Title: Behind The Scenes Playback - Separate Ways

just do a clips. And what's good about this, all this shit can be like the extra part you put Vape in.
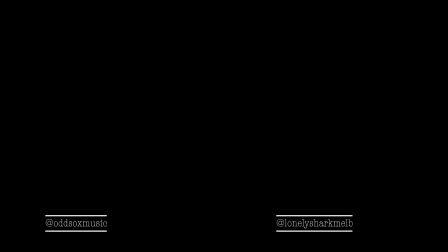9s
Vape Nish. What? Vape? Oh, fuck you. Hey guys, it's Oddsox here. And I'm Jake. I directed the video. And we're going to watch Separate Ways and give you some behind the scenes takes on it. Yeah, we are. Bitch. Cunt. Whore. Separate Ways is a song of my second mixtape, Woodstock. It's a song about trying to find my place in the world, with the first verse sort of being my place within music, and the second verse being sort of dealing with my place in the world with sort of mental health and whatnot. We were in the same uni class where yep. we just decided we were going to film something. Mm-hmm. And so that's how we sort of got onto the video. Yeah. And it's the first time I've ever shot a video made me do it. Yeah. It's the first time I've ever shot a video where I haven't had creative control, where Jake was just like, oh, I'm going to shoot some nice looking things. Rock up here. Yeah, it was a very, how would I say, like, we didn't really plan too much. It was just, the idea was to kind of make it more of just a run and gun kind of thing.
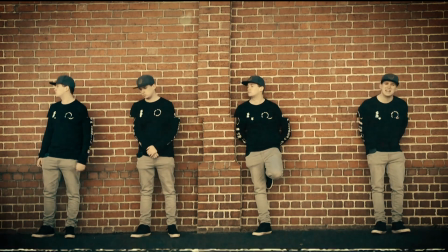70s
I really wanted to give it sort of a real 90s-esque kind of feel, just in the streets and that kind of yellowy look we used. But yeah. All right, let's give it a shot. Cool. Hit it. Should we?
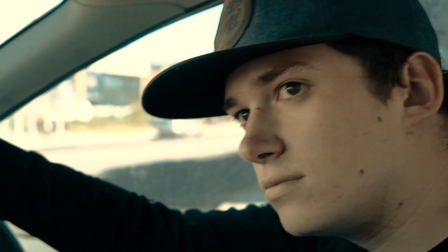86s
I got Snoop in 60 as the air freshener. Yep, just a great shot all up. And the Falcon is still alive.
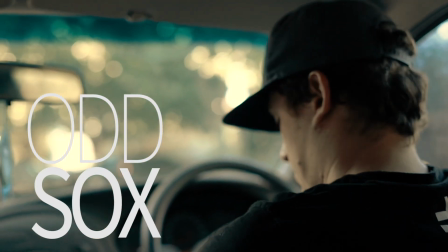93s
So we were basically just driving to location at this point.
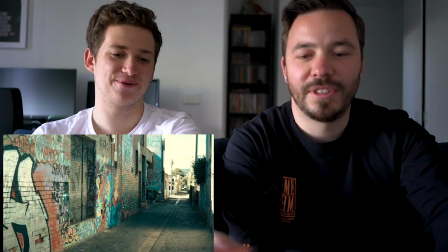98s
I fucking love titles in videos. Yeah. They're underused.
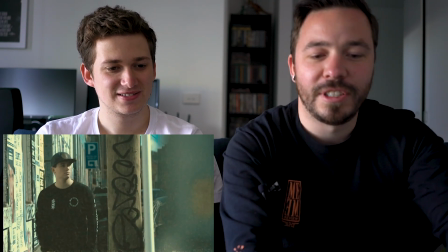104s
So like, interesting point, I think.
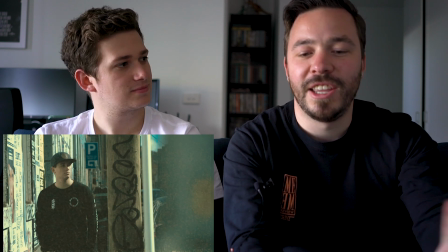107s
Half this video was shot with an A7S II, and then the first half that we shot was what?
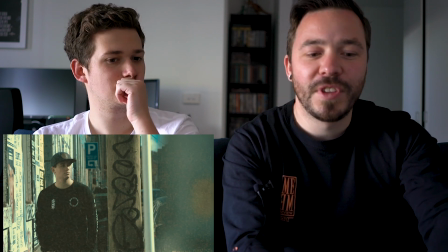114s
The C100, Canon C100. Mm. So we shot the C100 shots. As you can see, this frame right here was a C100. Matt has very short hair. Yeah.
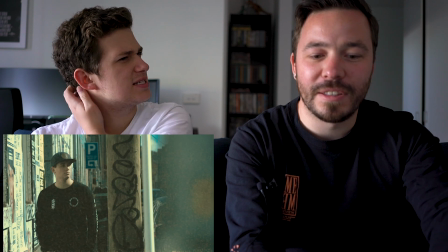125s
It was filmed like almost a year apart or something, wasn't it? Or like at least six or so. About 5 months apart, each with each camera.
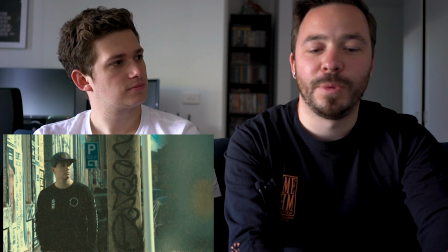132s
So the first one, I just wasn't too happy with the way the camera was looking. And then when we started shooting with the better camera, I was like, you know what?
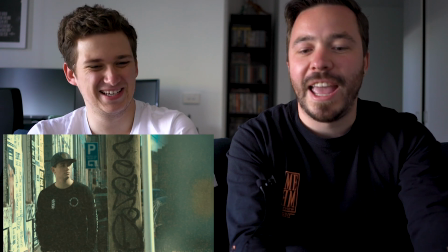140s
I'm just going to hide the fact that the camera wasn't as good and make it look really shitty quality, like VHS 90s.
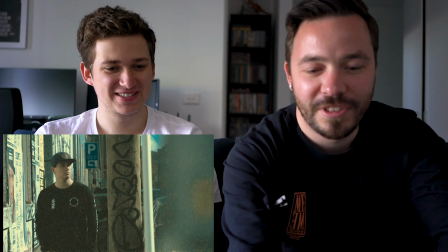147s
Yeah. And I think it worked out pretty well. Yeah, for sure. Good camera.
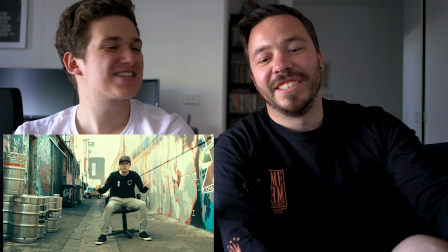155s
That chair. That fucking chair. He makes me sit. It's this random garbage chair we find in the middle of a street.
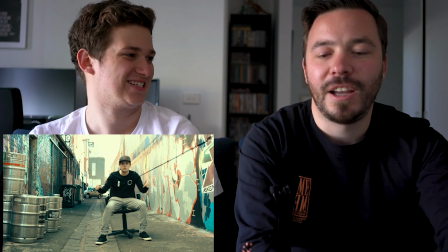162s
And it was motherfucking wet as all shit. I didn't know it was wet. So I didn't know.
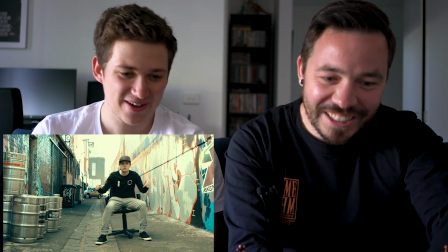167s
I dressed all fancy for the video. And just came up and my whole ass is just dripping.
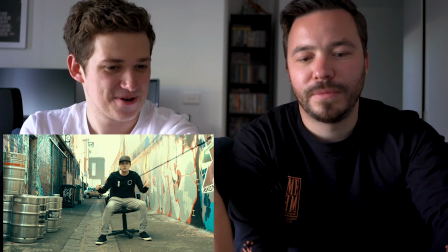173s
And it's not this shot. There's a guy that pops his head in. Yeah.
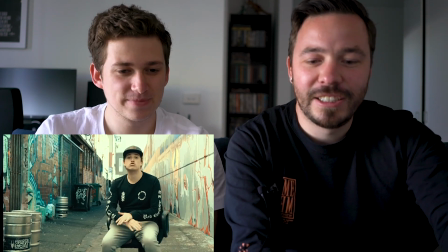178s
We're going to get to that. Basically just did the same shot.
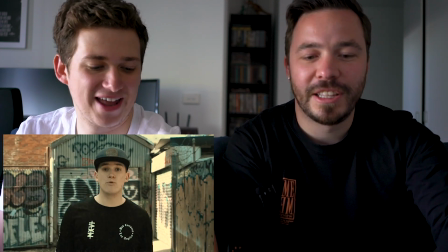182s
I mean, the same verse over and over. Here's I love that. Crappy camera. Do you remember doing that whole thing?
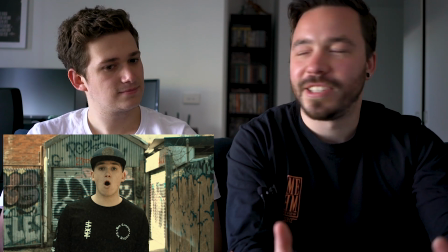189s
I do. The whole point was, I guess I sort of wanted each verse to be a little bit, like, have its own little quirk.
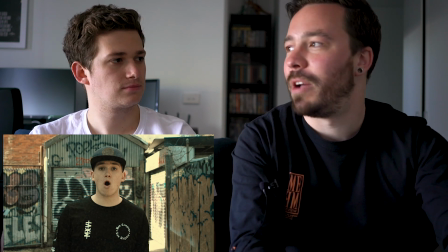196s
Mm. So this one was going to be very... you go into the camera and then like doing a spin, one of those spin cuts.
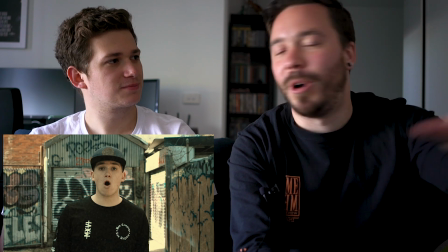202s
And as it span, you were at the next spot and then at the next spot. I think it worked pretty good.
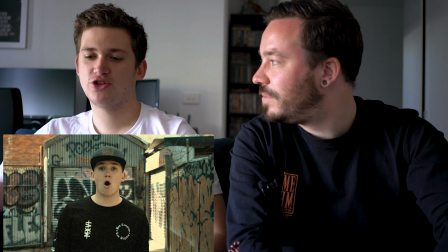208s
Yeah, I just remember at the time when you said, oh, you just put your hand in front and swipe it. And I'm going to do
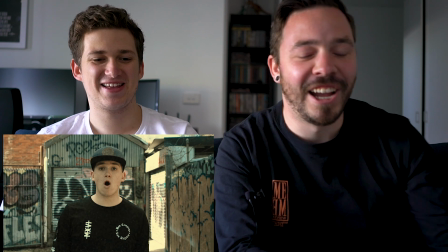212s
that. I'm like, it's going to fucking look shit. No. And, like, you showed me and it's just... I got the vision.
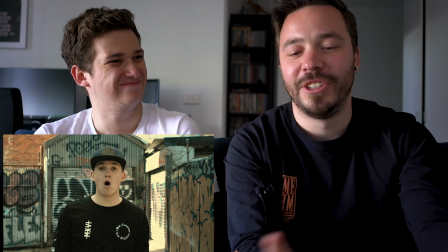218s
The other interesting thing is that chair shot that you're sitting in, the wet chair. Obviously this footage is from the older camera and I made it just look super 90s.
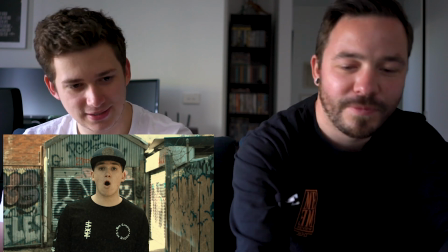227s
It works. It works. Shall we keep going? We shall.
Go around my home state, playing all these local shows.
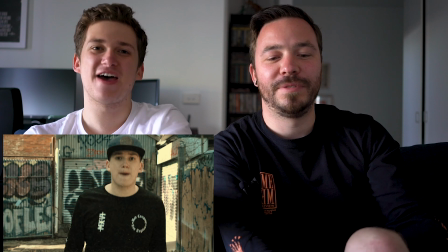236s
So I've got actually an extra story about that. Yeah. We found this random random fucking hip hop poster and pointing to it.
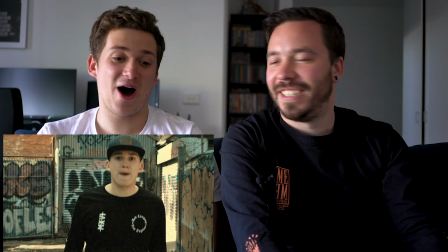244s
I wasn't on that show. I don't know who was on that show.